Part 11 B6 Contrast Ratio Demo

In this video, we'll demonstrate how lighting contrast affects the image.
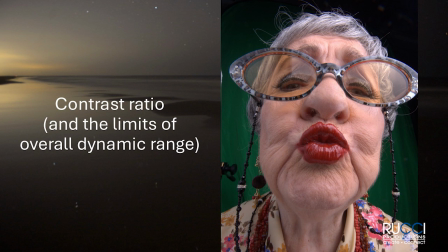The other thing I wanted to talk about here was contrast ratio,
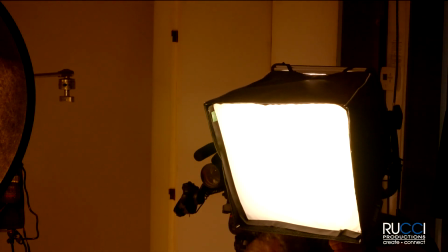which is how much contrast there is in the scene itself.
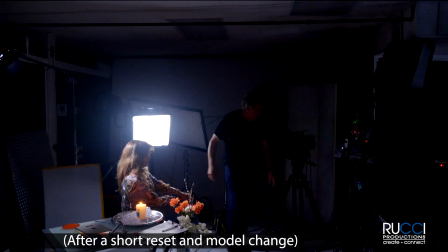So obviously we've already changed out our setup here a little bit.
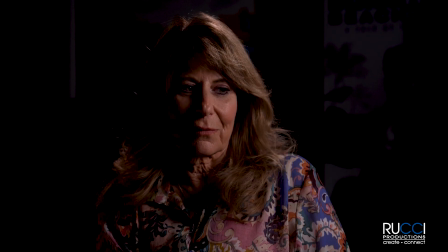So here we have a plenty dramatic look. This is a contrast ratio of about 2 or 3 stops.
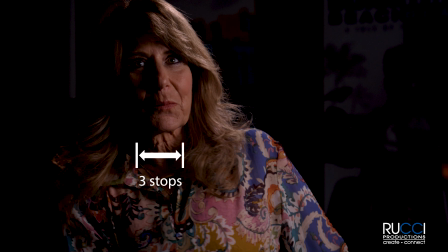The bright side of Lisa's face is about 3 stops brighter than the darkest shadows on the dark side.
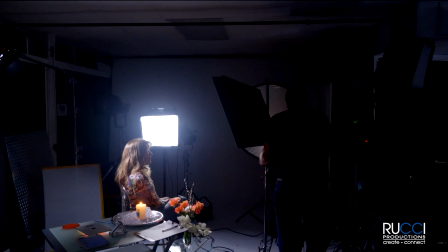So now I'm going to add a very broad panel light as a fill on the dark side of her face.
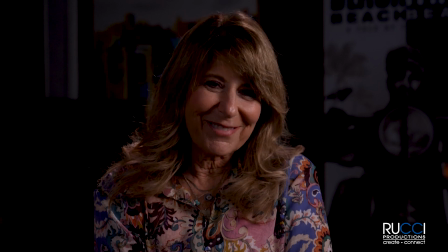So yeah, that lightens up the shadows some.
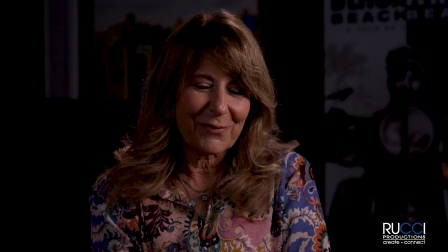It's still pretty high contrast ratio, fairly dramatic look, but softer than before.
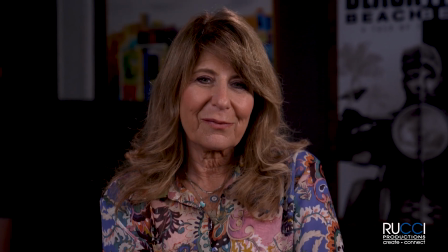Now, if we crank that fill light up, we can flatten it out to the point where the fill is just as bright as the key,
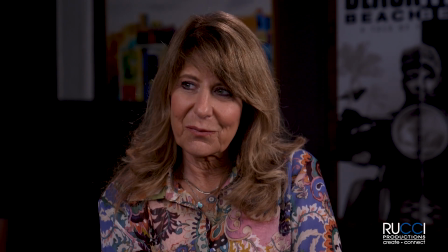and you effectively have a contrast ratio of none, or 1-to-1.
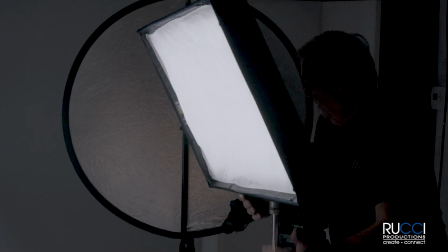It's very flat. And of course, if you want it flat, you can just use one light and bring it straight on from right in front of her.
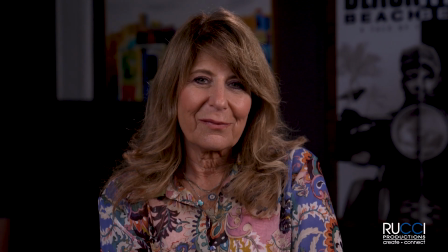Now that's an even, flat look. Still a little shadowing underneath her features.
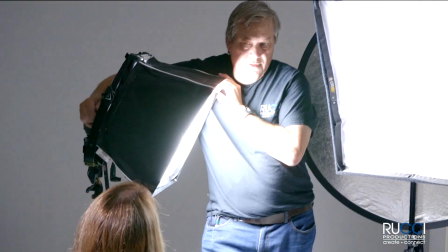So I'll bounce the other light off the floor to bring that up a bit. That's doing for us anything.
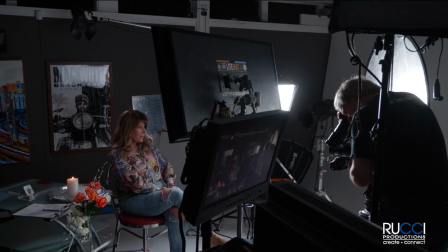Yeah, and that's looking nice. A fairly even, flat light.
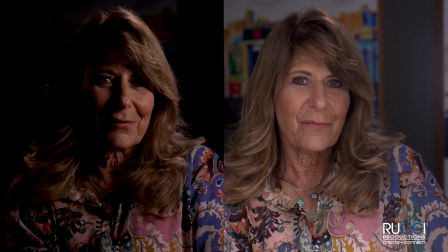That's a very different look than the low-key, high-contrast, dramatic lighting we started with.
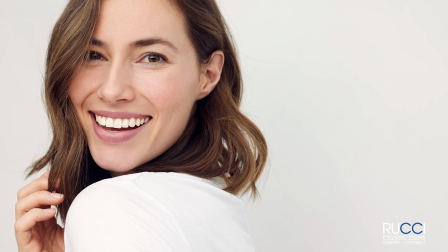And flat lighting is used a lot in fashion photography, cosmetics, sometimes products.
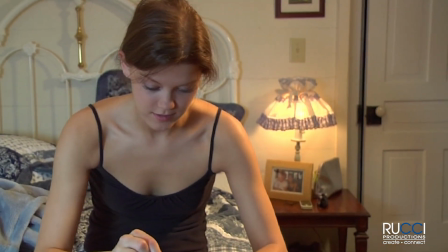And you get more dramatic lighting and narrative storytelling, depending on the mood they're trying to set.
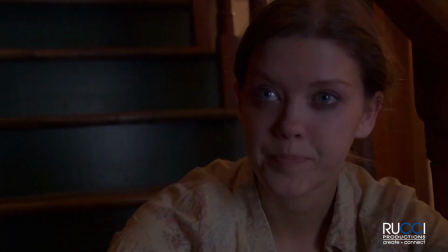And on the far end of the scale, you might have a horror film or,
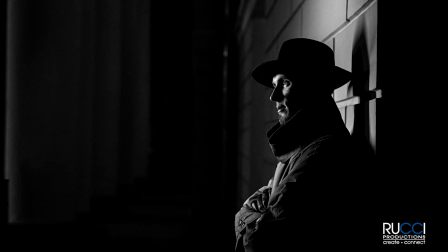the classic film noir kind of thing that can have the very high contrast ratios.
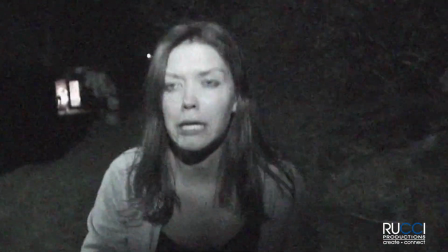And most productions tend to fall somewhere in the middle.
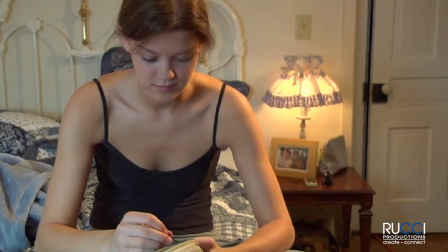But it's a wonderful tool at your disposal to create a look and a feeling for your image.
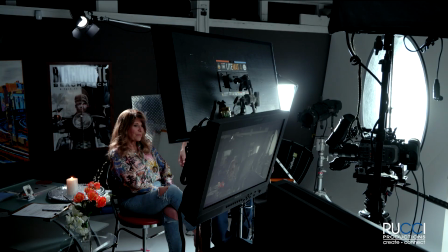So I'm going to add a backlight here, and that adds contrast by introducing a brighter element.
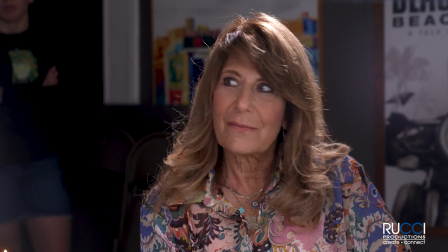This is brighter than I might typically use, but you get the idea.
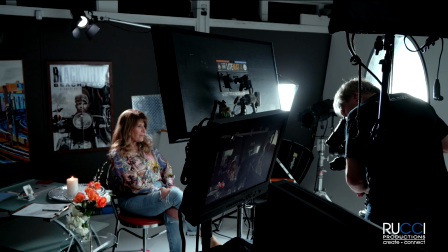And so far, we've just been lighting Lisa, but there's also the whole rest of the scene to light, and we can play with the contrast of that as well.
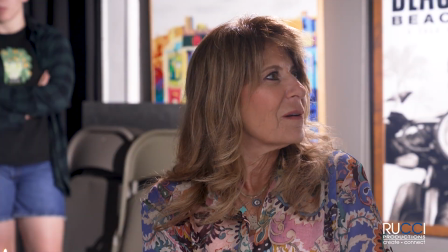I could maybe start making some kind of little shape or something in the background. There's a million different things you can do.
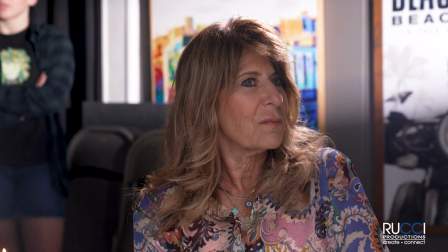I mean, you can put, if you had a window and you could put your light through a window and have a little window pattern coming through,
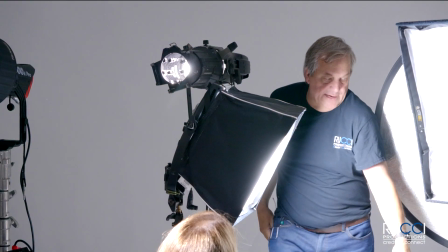you could put that lamp or some other practical source back there.
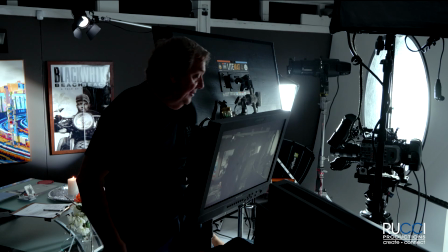Many things you could do, and even changing the set,
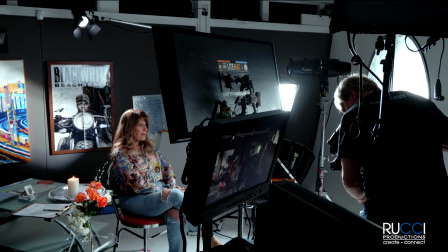taking that reflective piece of metal and putting it in there would change the contrast a lot.
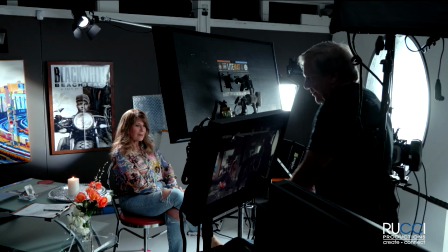So, the contrast of the scene,
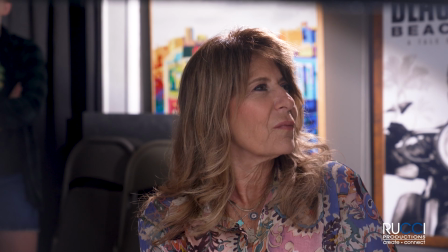as far as lighting goes, the background is another element where you can really adjust that a lot.
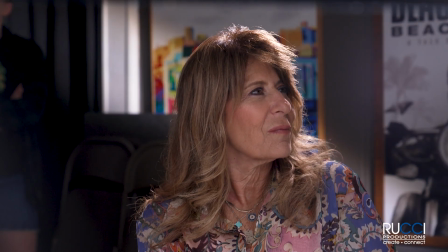I can't see what I'm doing right now, so I can sort of see it in the monitor. That's pretty cheesy looking, but anyway, it does give you some contrast.
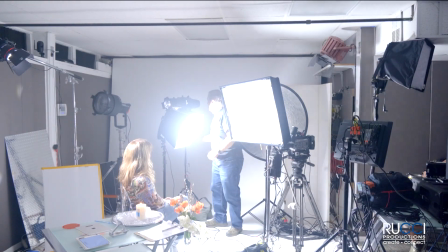Maybe I'll blur it out a little bit.
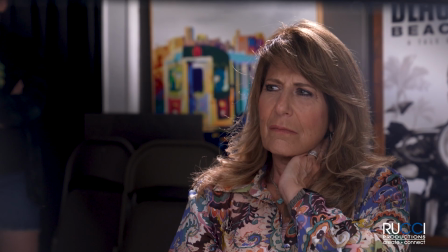Click on the next video to continue. New videos drop every couple of days. If you like what you see, like and follow us on our social media channels. And everything is downloadable for free on our website, rucciproductions.com.